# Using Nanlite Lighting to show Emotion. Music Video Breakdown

Yo, what's going on, guys? So today we're back with another music video,
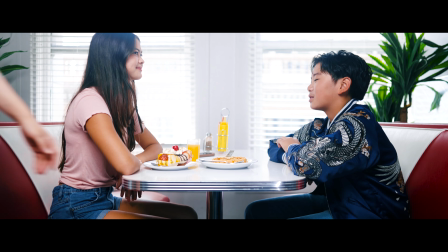[0:03]
and today we're gonna talk strictly lighting and try to show how lighting can provide different emotions, different moods for your video. So stick around, it's gonna be a good one.
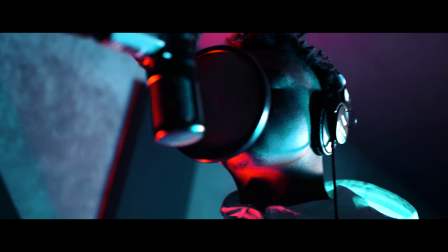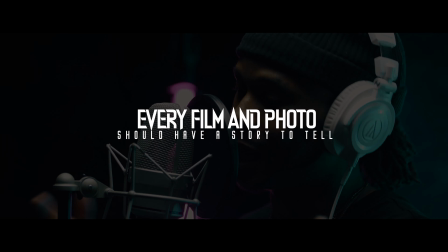Alright guys, so let's get started with this scene here. I wanted to get two different type of emotions, two different type of feels for this scene.
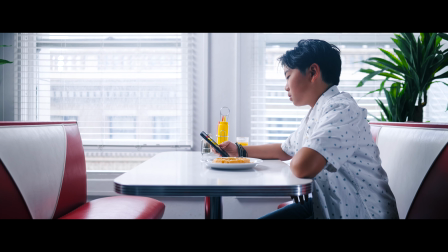[0:29]
And the first scene was technically going to be the boy just kind of like reminiscing, going through the photos of him and the girl, just kind of swiping through his phone. And I wanted to keep it very moody. What I really did was just expose for the background.
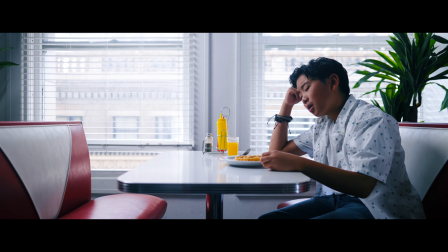[0:41]
It's still going to be blown out a little bit, but I want to expose in order to really, add some contrast with him. Keep it very moody in some type of way, because I want to feel very sad, very alone, very lonely.
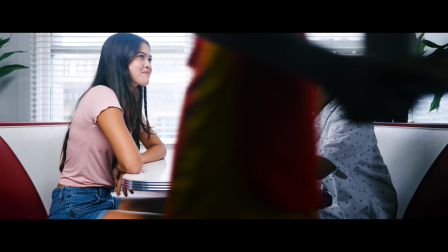[0:52]
And if you guys are watching, you guys are seeing the before and after when the transition happens. It's gloomy, it's bright. It's something very challenging. I don't think I've ever done something where you have to use lighting to provide a mood within the same exact place.
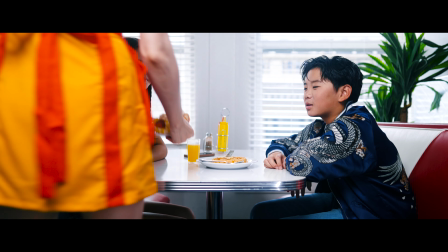[1:05]
And by the way, I did not say it, so if you guys want to watch the whole music video, just search up Maddox Lim. I'll leave the link in the description below. Song's called Hollow Dreams, in case you guys want to see the full production, full video to it. It's a pretty dope video. I highly recommend for you guys to go check it out. But back to the video. Yeah, adding two different lights to provide the same scene, different type of emotion is very hard. But again, lighting is really important. The reason why I'm making this video is to show you guys you don't need two different type of scenes. Sometimes the same scene will work if you just know how to get creative. For this one, we just did transitions where we had the lady walking past in order to provide that type of tempo. Providing two different type of emotions, lighting can do a lot for you. So always make sure, bring lighting for your shoots.
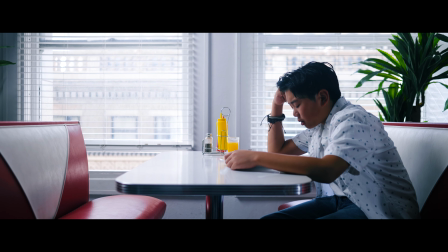[1:50]
Don't just go empty-handed with a camera. You need lighting in order to enhance this. And the only light that we used for this scene was a Forza 500 from Nanlite.
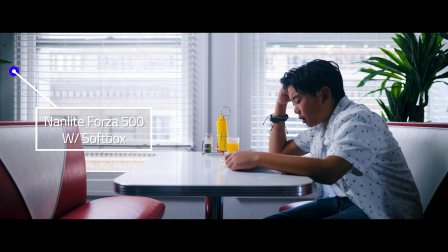[1:59]
That's pretty much it, with a softbox, but nothing crazy. And I did use the Nanlite 30X, the Pavo tube, as a kicker, just to kind of give the artist like a back, kind of like a rim light, but it wasn't strong because again it was daylight and a lot of light was coming in.
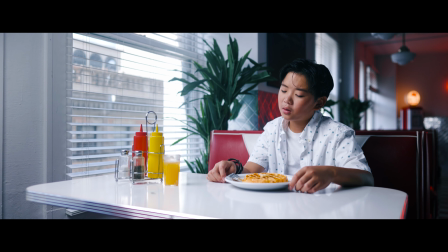[2:13]
Now I do want to talk about the second angle that we did for when he was on a diner sitting down. I love this frame. I love the way I composed it. I love the way the lighting came out. This one is the same shot as the other one. This is supposed to be the sad moment. Both shots I want it to be moody, and for this one, watch how I exposed for the outside,
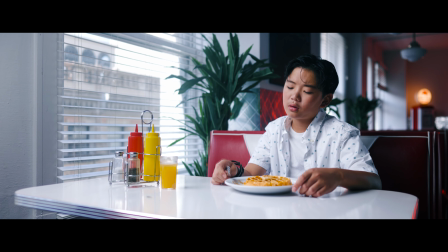[2:31]
and in order to expose the outside and him, you need a strong ass light to kind of counter the outside. So keep in mind, for something like this, you do need strong lights. For this one, I used a Forza 500, which is kind of barely enough.
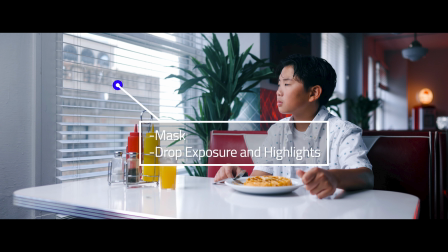[2:43]
I had to kind of mask the window and drop the exposure in order to kind of compensate for the blown out window. So what I like about this one is just looks super cinematic, super clean. Again, if you're watching it, the emotion, it looked very sad.
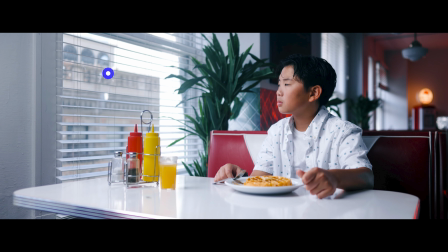[2:57]
He was just looking down in his plate. The only light we used was the outside light, technically the windows, just kind of bringing it in. And as far as the key light, it was just a Forza 500. That was the only thing hitting them, again, from the window side. But that's pretty much it. Nothing crazy. One light, and again, using window lighting to provide a mood. This is as natural as it looks, and I love it. All right, so now for the next scene. Now the girl, so she gets up, she starts running away.
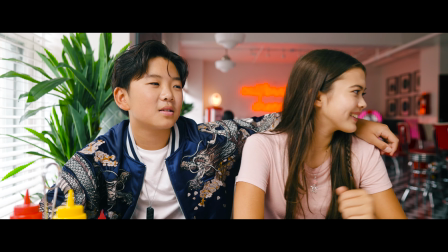[3:19]
Everything was captured in slow motion.
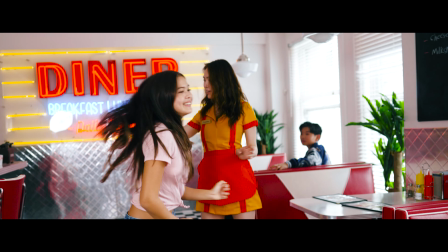[3:21]
The only key light that we used for this, honestly, was just the Nanlite 30X Pavo tube, and we just did it Hollywood style, where I had my assistant just hold the light on the side. I was just kind of backtracking with the gimbal. This one took a lot of work to get this type of a color, because one is we had to shut off the house lights, so the only lights kind of coming in was the window lights.
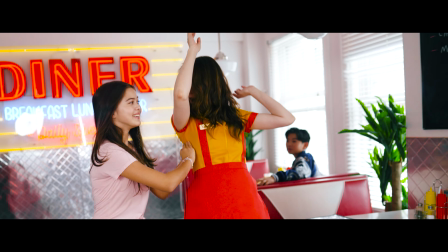[3:41]
Sometimes a simple light can do the job, and then understanding in post, just masking and adding more brightness or bringing it down can help you as far as getting the outcome. So if you only have one light, I mean, it could work. You guys are watching this one.
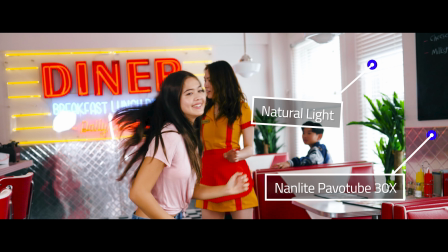[3:55]
We were fighting with time, so we didn't have enough time to kind of get the shots properly, so we kind of had to guerrilla style the last portion, and that's where she was running. And the Pavo tube worked out perfectly. I honestly don't see anything wrong with it, and I do like the neon.